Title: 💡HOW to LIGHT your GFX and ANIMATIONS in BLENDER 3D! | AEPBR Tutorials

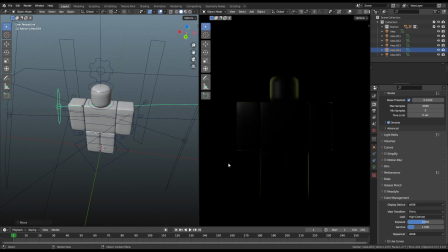[16:32]
Maybe want this like. You see how like good that is? I feel like this part, like this. I feel like this is like missing a bit of detail. I can't draw on it.
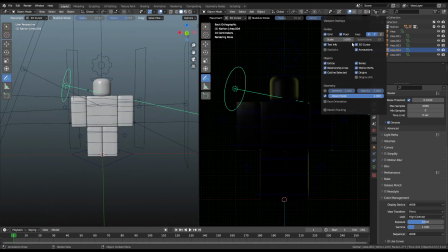[16:44]
Come on, let me draw on it, dude. I only want annotations. Boop, there you go. I feel like this side is like kind of bland.
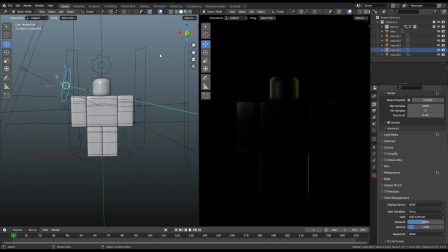[16:57]
You know, maybe we should add something there. So maybe, I could probably add another front lamp. I don't think I have a front lamp in this. I have side lamps, but I don't have like a front lamp.
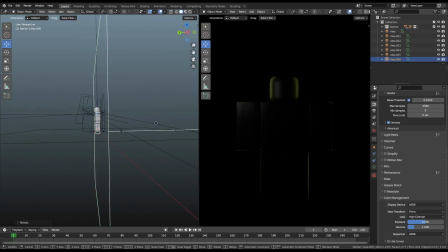[17:13]
So I'll probably copy this again. Whoops, yoink, and then make it smaller. Yeah, as you can see, that kind of flattens the light again. I feel like make it like pretty big.
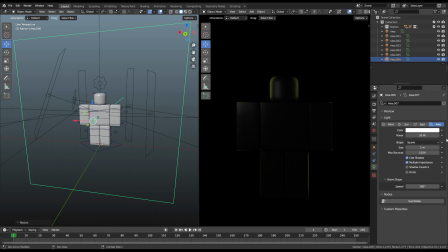[17:26]
I mean, like it's now flat. It kind of made it flat. I want it to be like a gradient that goes through. We know that it's only that side, so we can kind of just reflect it on that side. That's quite bright.
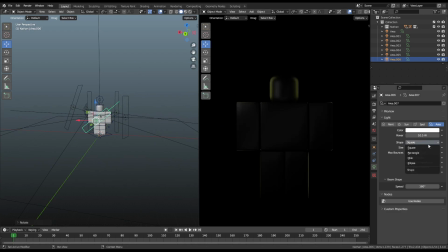[17:43]
Alright. Rotate that. Maybe we want it to be a disc. What's this? Ellipse? I'll probably do a disc. Yeah, since that's smooth.
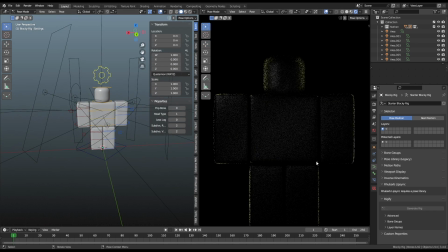[17:55]
We can try with subdivs. Oh, that looks, yeah, the rim light definitely changed a lot on that. Since the rim light, yeah, you might need to move that. Yeah, definitely check with subdivisions on, so you know how your GFX looks like, right?
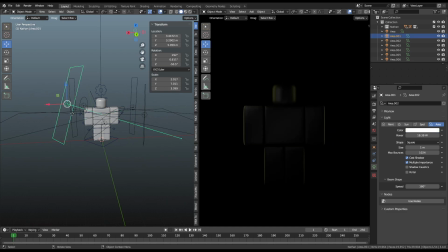[18:14]
Since the blocky package is a bit, is this not the same brightness? 50, 50. Yeah, why is it not? It's like really bright on this one. That's this one, right?
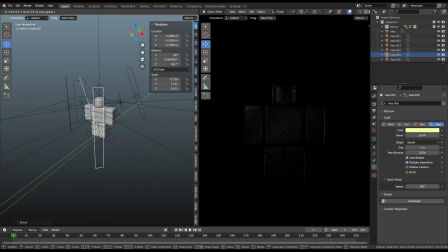[18:27]
Yeah. I think it's too bright on the leg. Is this a sign that I move it this way? Yeah, there you go. I want to move these up a bit.
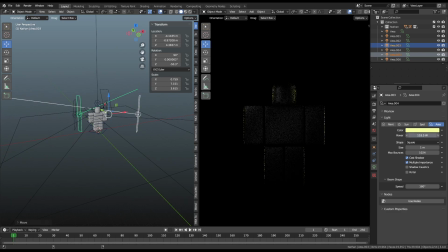[18:44]
Might make them both brighter. If you hold Alt, you can make it both brighter. So it's like both sides get brighter, right? Or you can add a driver. Yeah, just make it simple for yourself. Maybe change its color.
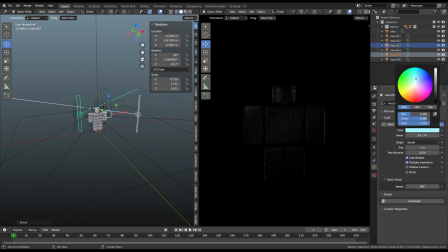[19:01]
I like that tone actually. I usually do like blue and then red on the other side. You can choose, right? And that looks pretty good. I think the only thing we're missing now is we're still like blending to the top.
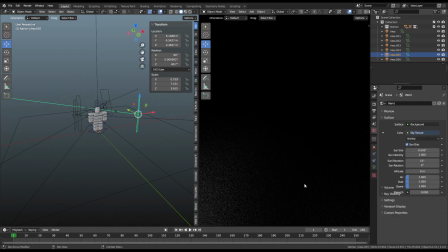[19:21]
Alright. I add a sky texture most of the time.
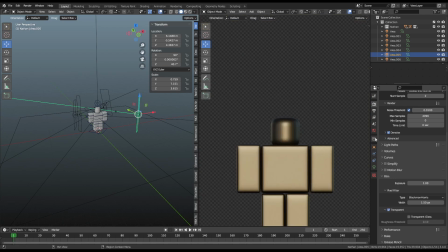[19:27]
Let's see, let's add this to transparent, 180 degrees.
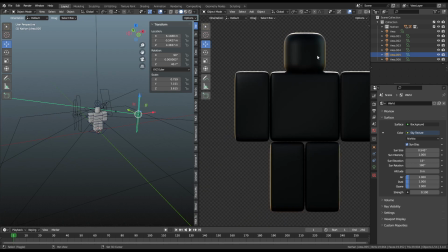[19:34]
As you can see, that kind of like makes everything look like it's in a good scene, right?
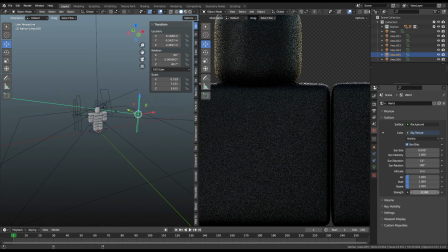[19:40]
Not in studio. Like this adds like an environment to it, you know?
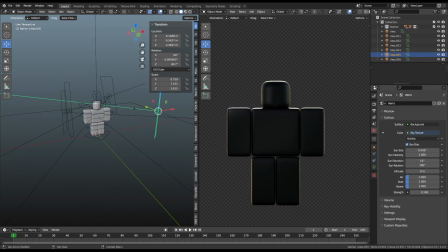[19:49]
Alright. Honestly, this is like, if you're using a rim light setup, don't add that. If you're not, do that, sure. If you want like a bluish tint, I probably won't use that, but if you're like using a lively scene, use a sky texture.
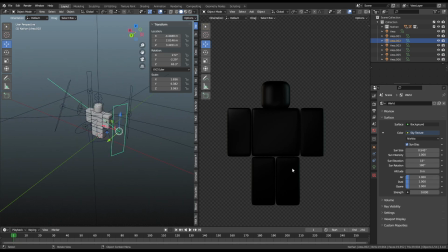[20:05]
It kind of improves everything. I'd say don't rely too much on that though. It's kind of like the HDRI situation. Don't rely too much on HDRIs. It's good, but like, shouldn't rely too much on it, you know? It's a tool, not like, it's not gonna replace it.
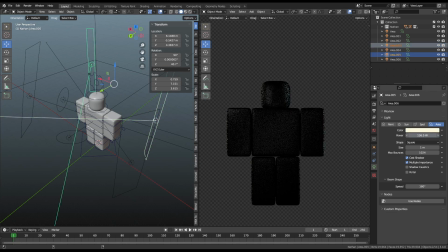[20:22]
So, these rim light have like gone a little bit. I think the front lamp, I don't know where the front lamp is. I think that's there's a front lamp, which was, I think, rotated.